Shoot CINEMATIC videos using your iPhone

Yes, so that opening scene you just saw was filmed with an iPhone, specifically this one here, an iPhone 13 Pro Max.
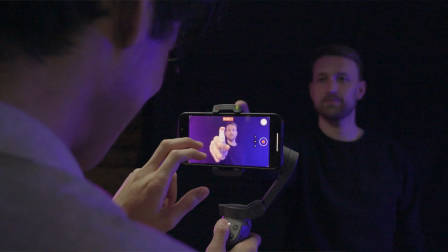37s
And that's because filmmaking with your phone is more accessible than it ever has been. So we thought we'd put this video together to give you some tips to get that more cinematic look.
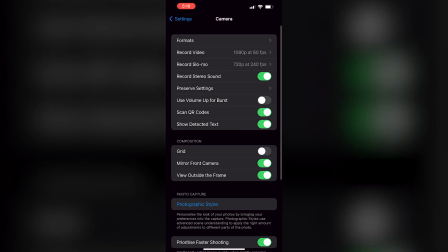44s
Now, since we have iPhones, our tips will be specific in terms of these settings for that. If you're using an Android or a Google or something else, the concepts will be similar.
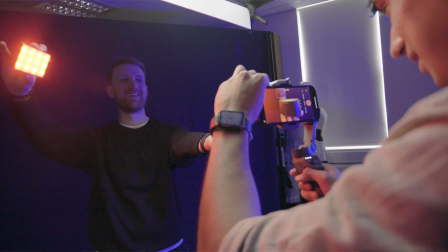51s
You'll just have to find the specific setting on your device. So let's start with the apps. How do you actually film the scene on your phone? We use the built-in camera app, but if you want something with more control, take a look at these two options. The first one is Filmic Pro, which allows you full control over your camera settings.
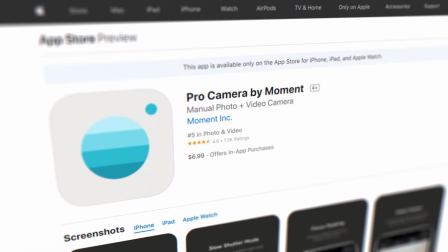66s
This one is available on the App Store for $15.99. There's also Pro Camera by Moment for $6.99.
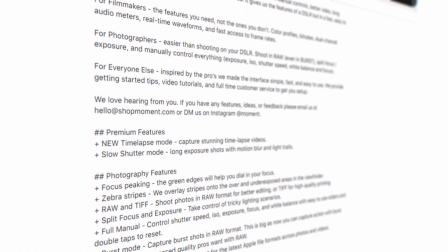72s
There are dozens of different settings and features and configurations that each app has, so you'll need to take a look at them and decide what you want to shoot and which app is best for you. We interrupt this program to remind you to subscribe if you haven't already and you want to see more filmmaking tutorials, editing tips, all that kind of stuff. And if you don't subscribe, I will come to your house in the night and remove each of your eyelashes individually. So if you love your eyelashes, you better subscribe.
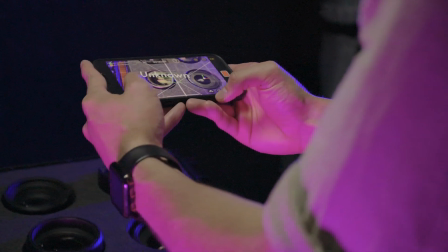97s
We also used our own app for this scene, CamTrack AR, which allowed us to capture the 3D motion data while we recorded,
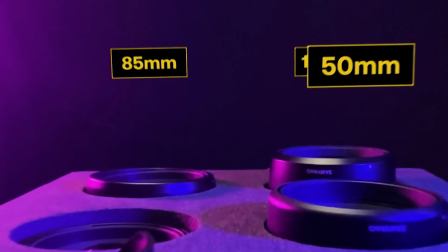104s
so Tom was able to take the footage and bring it straight into HitFilm and start adding the millimeter labels without having to motion track the shot.
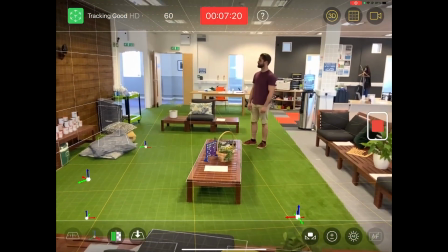110s
CamTrack AR is available on the App Store for free, but we also have a paid subscription upgrade if you want some more advanced features. Now, this last one isn't technically an app that you download, but it works in a similar way, and that is to use your Apple Watch with your iPhone while you film.
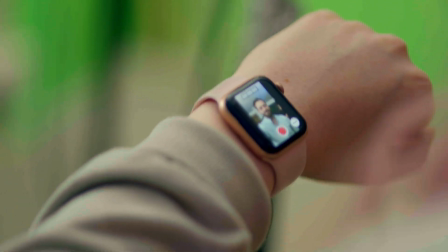123s
Basically, you can see your camera's view on your Apple Watch in real time. This is really helpful for getting in those tricky spots, especially useful for when you can't see the phone screen.
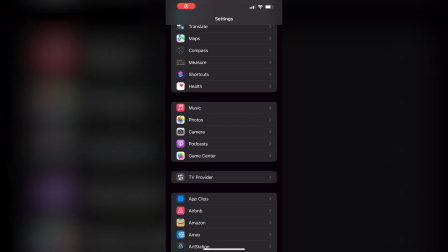132s
In addition to these, I would highly recommend going into the actual Settings app on your phone.
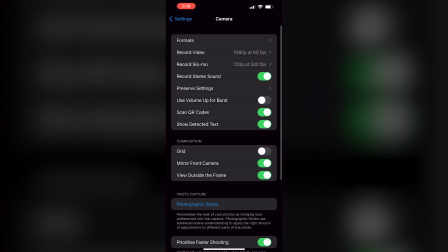136s
The Settings app will have additional parameters that may not be exposed in the camera app itself.
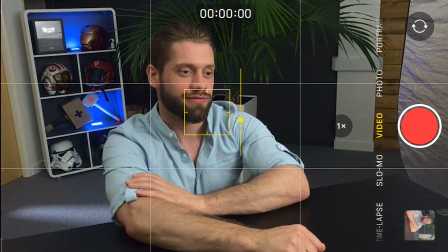141s
If you'd like some assistance with your composition, try enabling the grid. Generally, if you place your subject on one of these 4 crosshairs, it will be nicely composed.
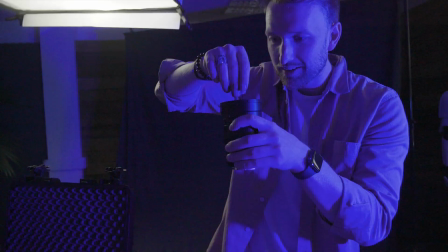150s
If you're filming with the intent of wanting to slow things down, you'll want to shoot in a higher frame rate.
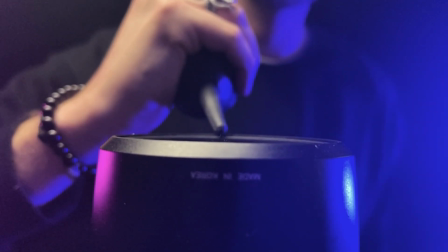154s
This gives you more frames to work with and in general results in a less choppy sort of motion once you slow things down.
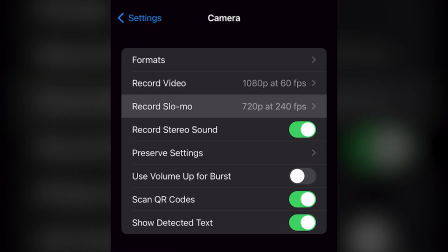160s
The trade-off with this is that you usually have to lower your resolution in order to hit those high frame rates.
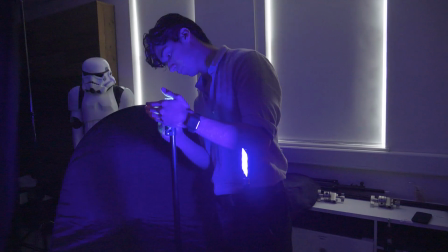166s
You'll also need to add more light into the scene in order to capture everything. Speaking of lighting, I've swung things around a bit so that you can see how we lit our stand-up set. When it comes to setting up the light when filming with your phone,
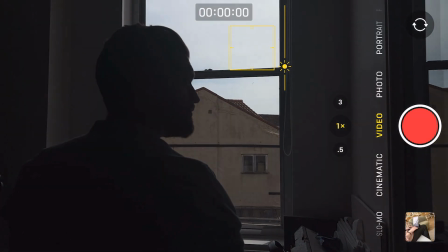176s
you'll need to be careful not to hit pure black and pure white because it'll be easier to do that with a phone than it is with a typical cinema camera. Take your time to craft the lighting just as you would with a regular camera. Create shadows and contrast using bright and dark areas.
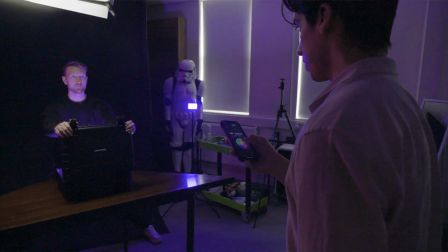189s
Pay attention to color contrast as well. What colors look good when they're put next to each other? And if you're working with actors, try using eye lights and soft lighting.
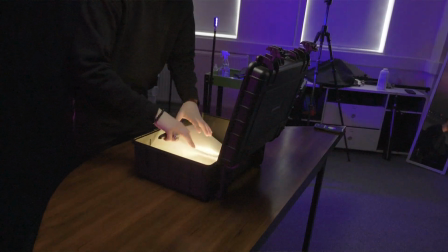196s
This means diffusing the light through either a softbox or a shower curtain if you have one available, as well as putting a light off screen so that it's reflected in the actor's eyes.
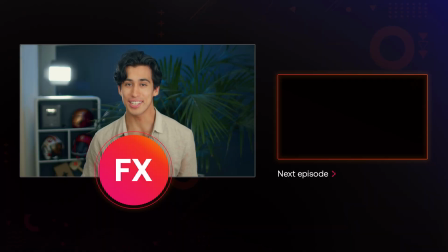205s
This makes them appear more expressive and human. Be sure to subscribe for more videos like this and leave a comment down below to share any tips or tricks you might have with the rest of the community. Thanks for watching, and I'll see you all in the next video.